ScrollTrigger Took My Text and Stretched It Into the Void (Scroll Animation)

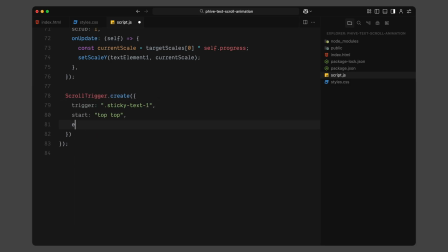(12:20)
This one starts when this section reaches the top of the viewport and I'm pinning it in place for the full height of the screen. Pinning basically freezes the section while the scroll continues, which gives us a chance to animate the scale back down in a controlled way.
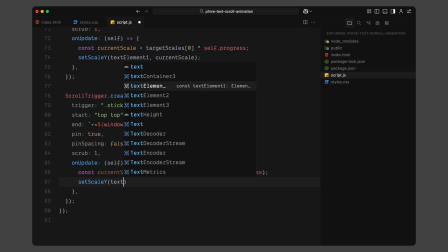(12:34)
The scroll progress now goes in reverse, so I'm scaling the word from full size back down to zero using 1 minus the progress.
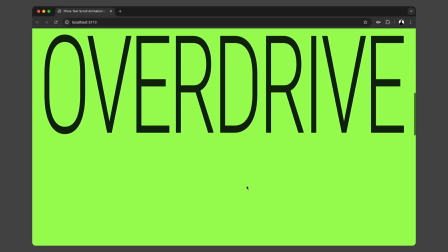(12:40)
This creates a seamless grow in and shrink out effect within the same section.
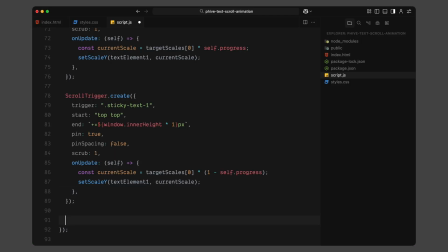(12:48)
Next, I'll do the same thing for the second section, the one with the word static. Again, I'm setting up one scroll trigger to handle the scale in as the section scrolls into view and another one to pin the section and scale the word back down as the scroll continues.
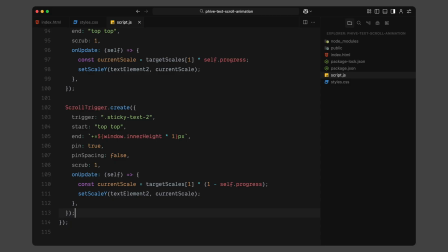(13:02)
The logic is identical to the first one. We are using the progress value to scale the text up and then scaling it back down once the section is pinned.
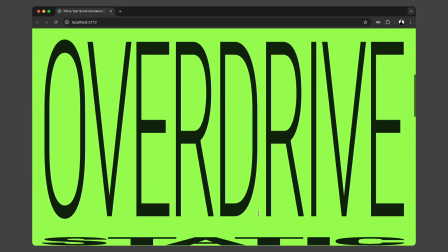(13:09)
This combination of grow, hold and shrink gives the whole experience a really smooth rhythm, almost like each word is unfolding and collapsing in place.
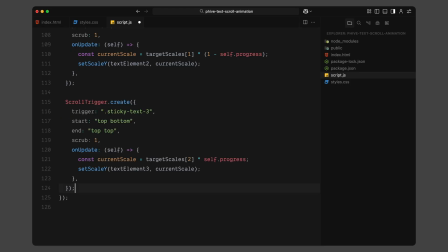(13:21)
Finally, I'll set up the first scroll trigger for the third section, the one with the word friction. For now, I'm only setting up the scale in effect, just like we did for the first two. We'll handle the more complex spinning and 3D zoom for this one separately in the next block.
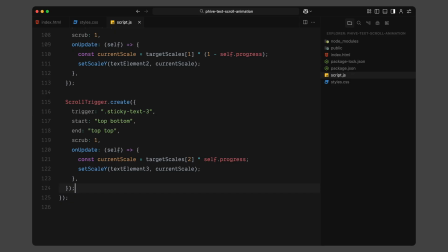(13:35)
So here, I'm using the same scroll range, starting when the section enters the viewport and ending when it hits the top, and I'm scaling the text up based on scroll progress.
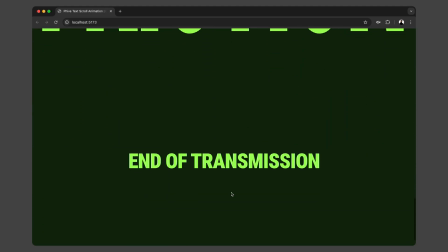(13:43)
Alright, that gives us smooth scaling and scale out animations for the first two sections and a clean grow in for the third one.
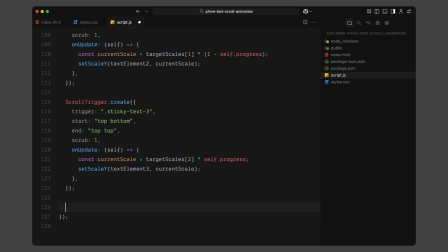(13:50)
Next, we'll build the final, more dramatic animation for the last section where the text zooms forward, fades out, and reveals the headline. So, let's set up the final scroll trigger, and this one is the most complex out of the entire animation. It's tied to the third section, the one that shows the word friction, and we are using this block to create the full outro sequence.
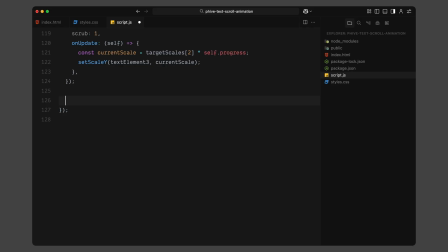(14:09)
We'll animate a dramatic zoom on the text, fade out the background, reveal the image underneath, and then finally bring in our headline word by word. Let me walk you through every part of how this works. First, we are triggering this section when it hits the top of the viewport. We are pinning it in place just like we did for the previous sections.
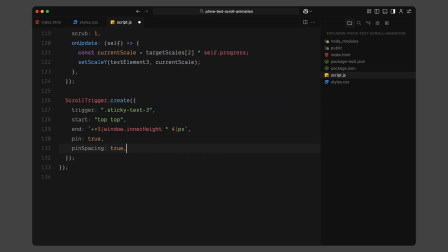(14:25)
But this time, instead of pinning it for one screen height, we are keeping it pinned for a much longer scroll, 4 times the height of the viewport. That gives us enough scroll space to fit multiple animation bits inside this one section. Inside the onUpdate callback function, we start by getting the current scroll progress, which is a value that goes from 0 to 1 as we move through the full pinned area.
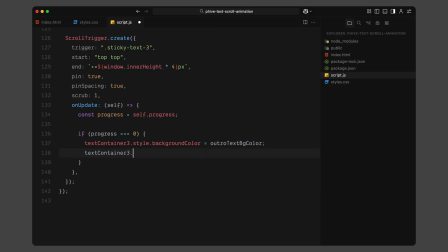(14:45)
The first thing we check is whether progress is at 0, meaning we have just entered the section. If that's true, we reset the background color of the text container to a dark color and we set the opacity back to full. This makes sure everything looks clean and consistent when the animation starts. Next, we handle the zoom animation.
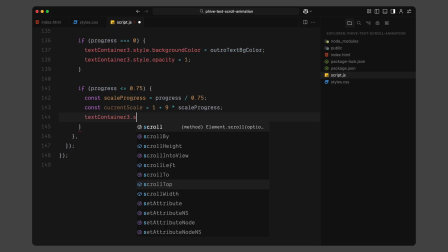(15:02)
For this, we are watching the progress value from 0 up to 75%. We take that progress, divide it by 0.75 and use it to calculate a scaling factor. So the text container starts at its original size and then scales up dramatically all the way to 10 times its size as we scroll.
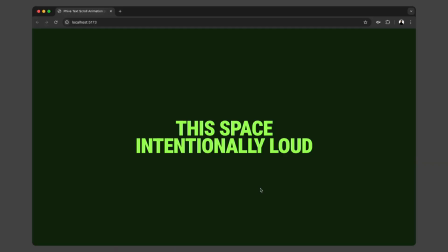(15:17)
This creates that bold 3D zoom forward effect as if the text is rushing toward the viewer.
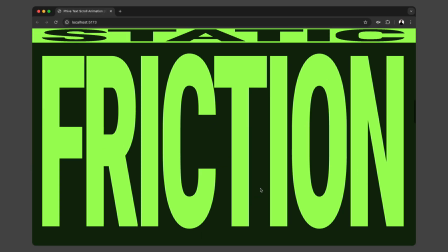(15:23)
If we scroll past 75%, we just lock the scale at its maximum so it doesn't grow any further.
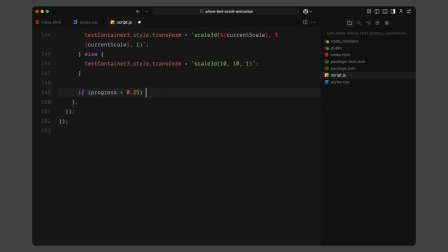(15:29)
Now, we move on to animating the background fade. From 0 to 25% of the scroll, it's still using the dark color we set earlier. But once we hit that 25% mark, we start fading it out gradually. Between 25 and 50%, we calculate a fade amount using the scroll progress.
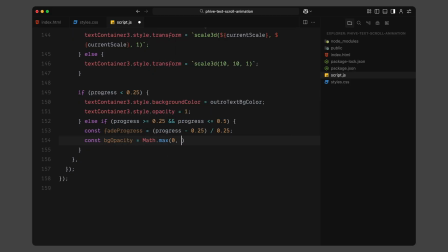(15:44)
That fade is applied to the alpha value of the background color, making it more and more transparent as we scroll. And then after 50%, we fully remove the background color. At that point, the dark overlay disappears completely and the image behind it becomes fully visible.
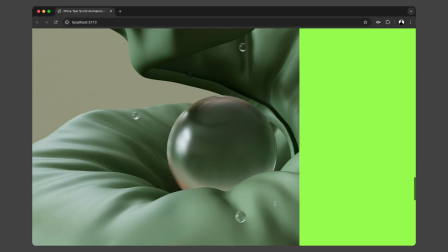(15:59)
This creates a smooth transition from a solid background to a layered visual with a zoom text floating over the image.
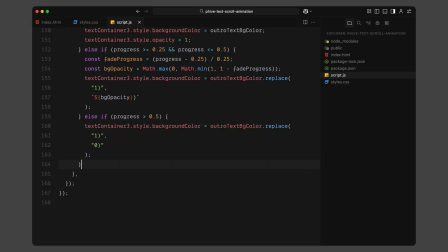(16:05)
Now, while that's happening, we are also handling the fade out of the text container itself that starts right at the halfway point when progress reaches 50% and finishes at 75%. We calculate how far into that range we are and use it to reduce the opacity of the text. This gives the effect of the zoomed in text fading away gradually as it scales forward.